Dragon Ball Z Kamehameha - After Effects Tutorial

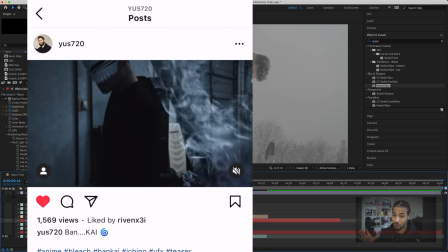(0:00)
All right, we're here on the channel today because my buddy Yusuf hit me up on Instagram and he was asking me, he's like, yo, how did you do that, like, Kamehameha effect and stuff?
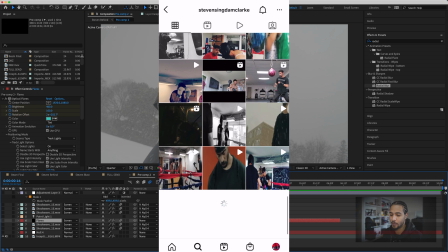(0:07)
And I've only been on this for a few months, but I guess people like it. So I was like, you know what, let me give you a tutorial.
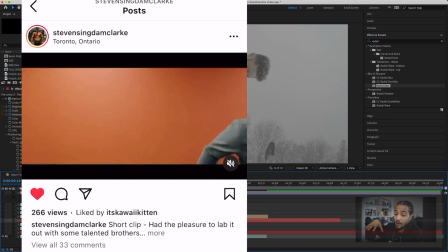(0:12)
And shout outs to Stephen Clark. He's actually the one who's been acting in a bunch of my videos and he did a phenomenal job just even like
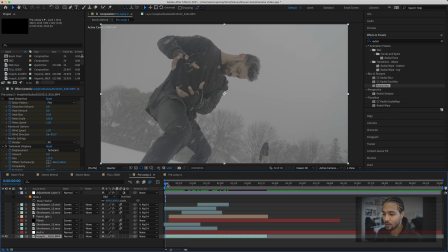(0:20)
simulating the effect of like an energy beam being in his hand and stuff. So make sure that your actor also knows what they're doing when you're trying to do this stuff.
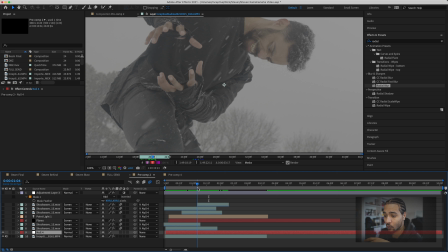(0:27)
It does matter. Anyways, to get into this, the first shot, like I said, we had with Steven just standing here and you could see him just standing here. The next thing that I did was went into the layer and then I tracked his hands. I picked a point. We got that tracker data afterwards and then we parented it to the null.
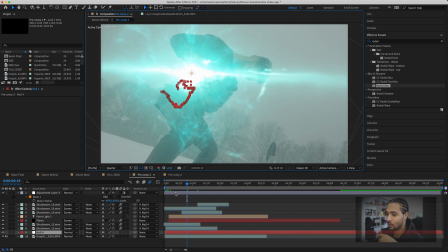(0:45)
The null now has all that data inside of it. Make a long story short, what's happening here now?
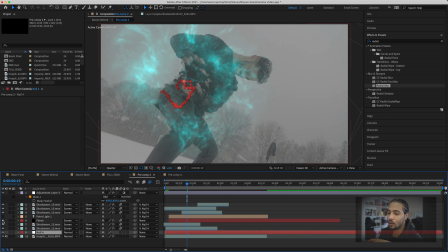(0:52)
Essentially, you know, oh, sorry, I'm not into the composition window. If I were to turn off the flare
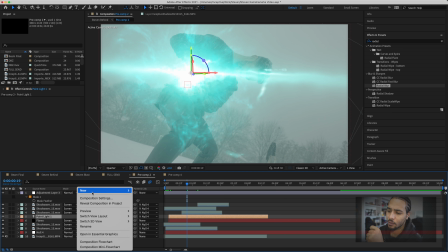(0:59)
and the point light, what's happening here is when you turn on the flare and you made it, there was nothing for it to track to.
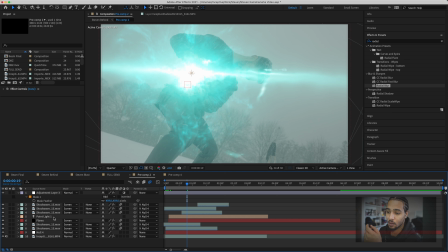(1:05)
So I created a point light. And that was just me pretty much just going in, putting new light, and then I created a spotlight, right? And then that was it. So, I mean, sorry, a point light. When I created the point light now, that gave the flare somewhere to parent to. Do you get it? So now I can actually,
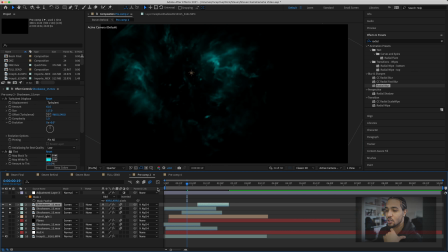(1:24)
and then you track all the data for the shock waves and stuff down to the null so that it's tracking onto the scene perfectly.
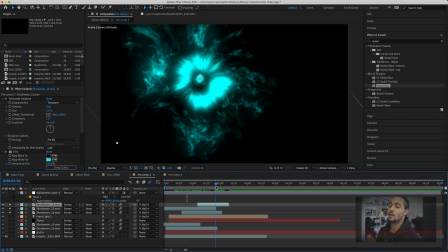(1:32)
So what I did with these shockwaves and stuff, if you want to see, was these aren't rocket science at all. This is a rotation and then it's actually a scale going inward.
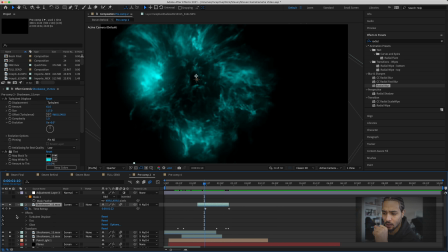(1:42)
So it just kind of simulated that feel of, I guess you would say like an energy kind of coming in. And then there's a time remap that I did on it just to kind of like sell that effect more. And then turbulent displacement, we got a bit, and like I said, this is very subjective.
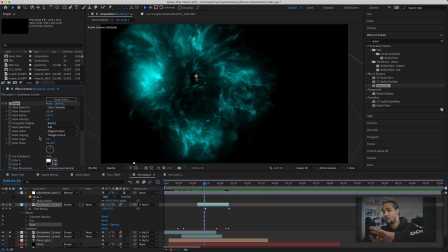(1:59)
Like you can put on what you want, what you feel is good, but like it's just an effect used on pretty much everything. We put a glow on top of it so that it kind of gives it more of that oomph, and I don't know, like glows just look cool.
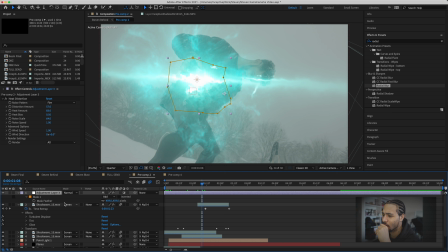(2:10)
Like I'm not gonna lie to you. There's no other reason why I put it in except for that. And after we're done that, we pretty much just put an adjustment layer on the top.
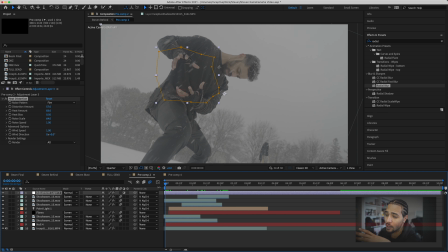(2:21)
And if you see the adjustment layer, it's just the heat distortion with a mask that's pretty much keyframe to move around with it.
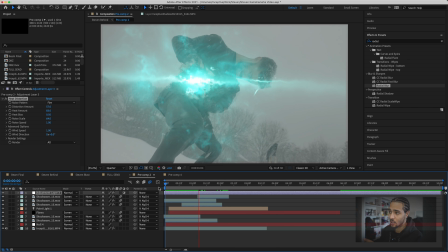(2:28)
So this part is not a lot of anything much going on. It's literally just me standing, he's standing there,
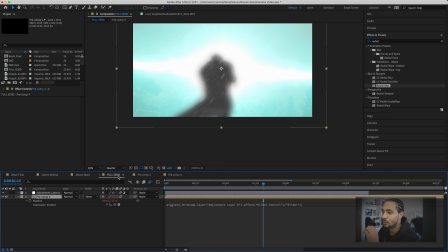(2:36)
and then we just let him try and simulate that effect of power coming in, and then we got that there.
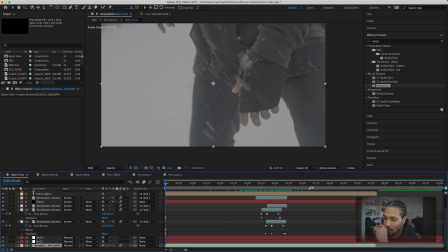(2:45)
The next thing that we did after that was that's full send Steven behind. And this is an initial shot when we had the power up. So again, this looks a little more tricky, but it's really not. So you can see the two nulls actually there for two separate trackers. We did the same thing.
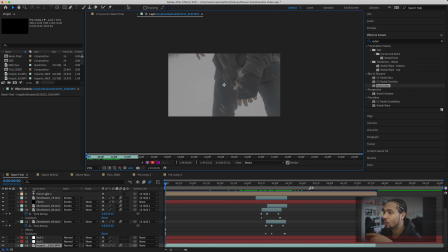(3:02)
This is the initial footage. Once I tracked the shots, that the parts that I needed, I parented them to this null. And if you don't know what that looks like, when you go into a scene like this and you hit your tracker, you get to change your motion source.
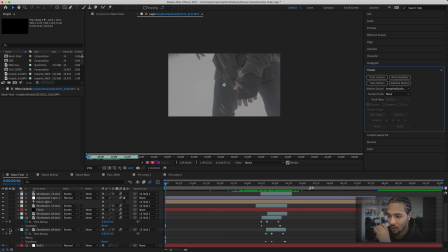(3:19)
So whatever you track to, it's like you just choose one of those and then you can kind of follow it going through your system. But not to get too deep into that, because it's really just stuff everyone knows. These shockwaves were exactly the same thing. I just rinse, lather, repeat, the same exact cycle.
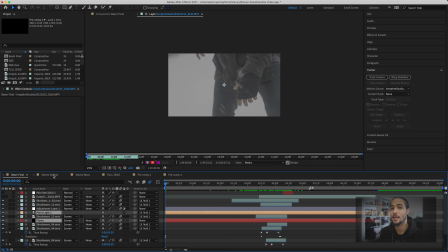(3:36)
In fact, I actually, I think it was command. Yeah, command, and then copied. And then I went into the next composition and actually pasted it and then just rechanged all the data and then retracked it so that it looked similar,
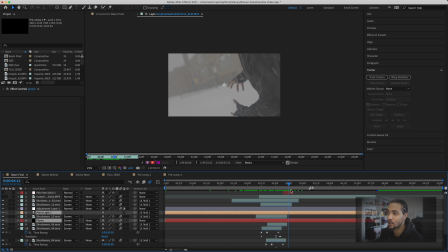(3:50)
but in a different way, but it matched that scene, if you get what I'm saying. So a lot of this isn't actually a bunch of crazy stuff that I'm doing. It's just me using the same keyframe effects in a different spot. So if you can see, like, that's him when he's selling the shot.